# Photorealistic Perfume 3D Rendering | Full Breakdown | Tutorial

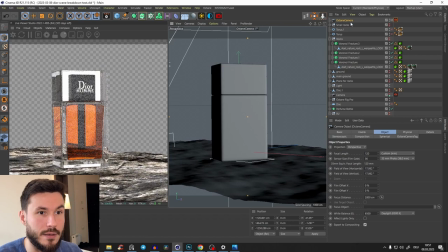So yeah, I like that kind of look. And yeah, so I just go to the camera that I set up.
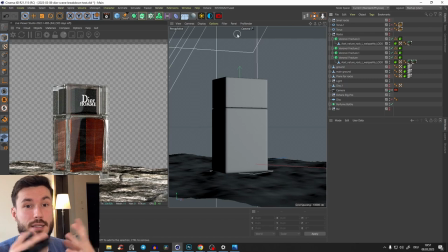So yeah, just the main product in the middle, because now it's important. Now you could play like with the plane, like how high it should be, like with the texture, like does the texture look good in that perspective?
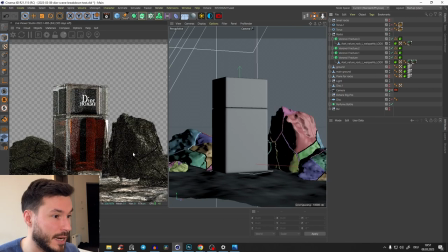And now what we will add is the rock. So if I just activate that, like this part here, yes, like don't worry, it looks shit right now because like all of our light is turned off, because we will go through all the light as well. And here you see, I just wanted to bring in the rocks just to
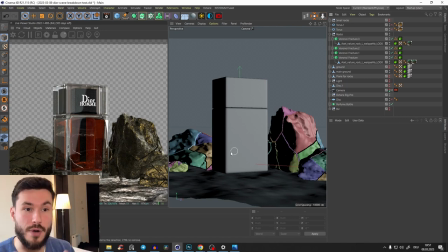emphasize the product a little bit. So, and also to frame it a little bit, because you see, it's like if we go here from the top view,
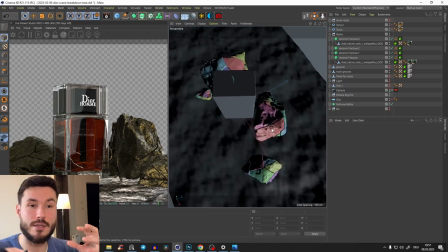it's like surroundings, like those rocks are surrounding the product.
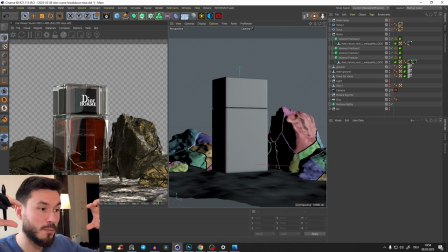And I think that's really cool, because yeah, our view is just more guided towards the middle and nothing is here like in the front.
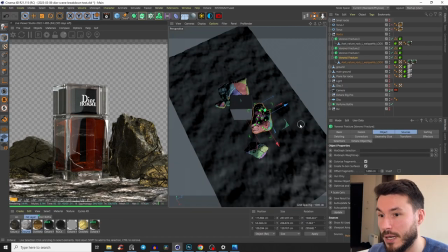Like don't put, if we, yeah, for example, yeah, if we would,
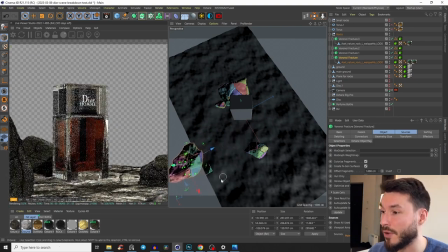you could even put something like here in the front to frame it even more, but don't bring, I don't know, like the rock, like too many rocks here on the front or something, and that will block like the bottle.
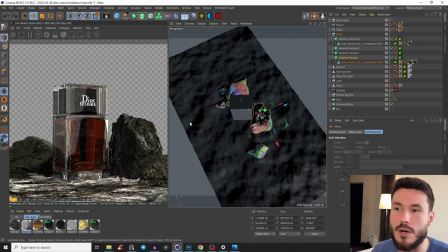But again, you just really play around and see what works and what doesn't.
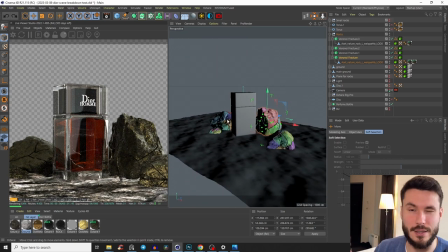Like you just really have to have fun with it and understand a little bit like of composition and what works and what doesn't. So you see here, like if we check our reference, I have some cracks inside.
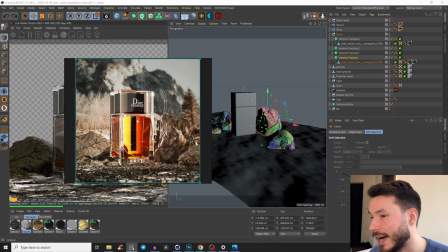Yes, those cracks are definitely not like super hardcore professional, but I just wanted to bring a little bit, because yeah, it's not the focus of the whole render, so I didn't spend too much time on that,
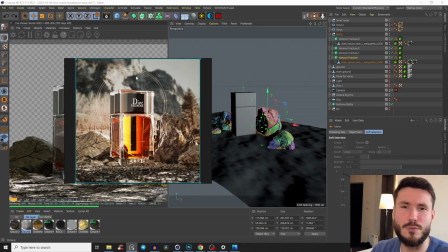but I just wanted to bring something interesting again. That was a personal project, so I just played a little bit around. I watched the tutorial about like Voronoi, and I just wanted to implement it. So that's super important also. You have to watch tutorials and then recreate exactly what you do. That's what I advise you. And then what you learned in that tutorial, use that in your own projects. So I don't know, if you watch like, I don't know, some product rendering tutorials like lighting or something, make afterwards like some of your own projects and use the exact same technique. So it's really burning into your brain. So, but what we can do here.
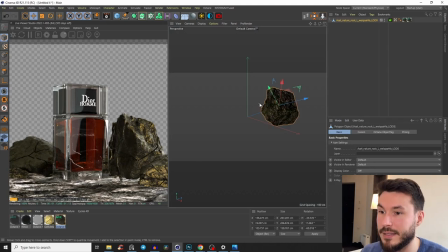So I will just take this rock here. And again, guys, I don't think that I have to tell you where you can get rocks. Just type in on CG Trader rock pack. There are like amazing rock packs for free. You can have like, I don't know, 12 rocks, or buy them even better on mega scans.
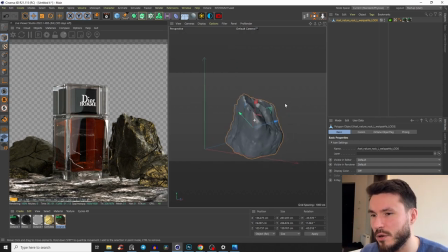They come with perfect textures and they look awesome. But yeah, so here we have our rock. And again, extremely easy, I will go fast over it. You just bring in with Shift a Voronoi fracture, with Alt.
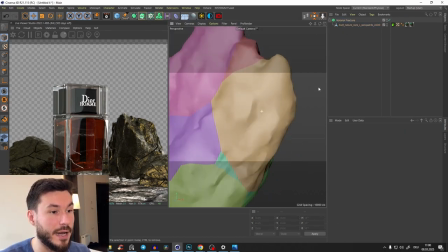And here you see it's breaking like into this kind of fragments.
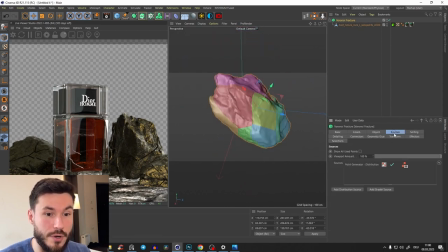And if you go to the Voronoi fracture, you can go to sources, and here you see the distribution. Again, there are already 1 billion tutorials on that, but you can just make a little bit more of them.
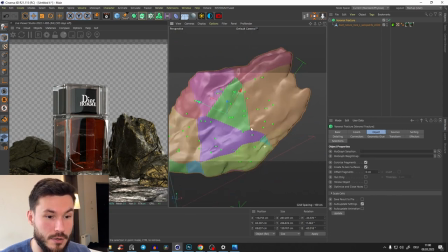So you see it's breaking here, and now we can just offset the fragments a little bit,
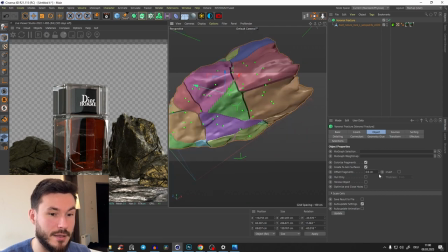just to bring like this kind of tiny cracks.
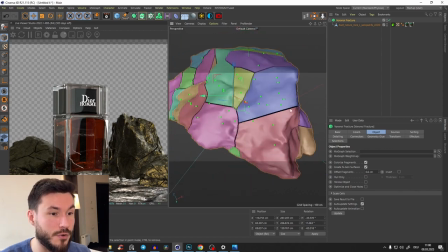And what I also liked, because you see they are too straight, like they are literally definitely too straight,
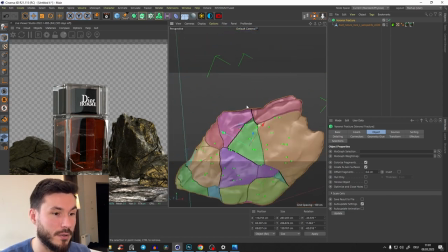I like to bring a little bit like of, I don't know, just a little bit more variation to break those lines up. And that's I'm doing by geometry glue, and enable that and glue type to cluster.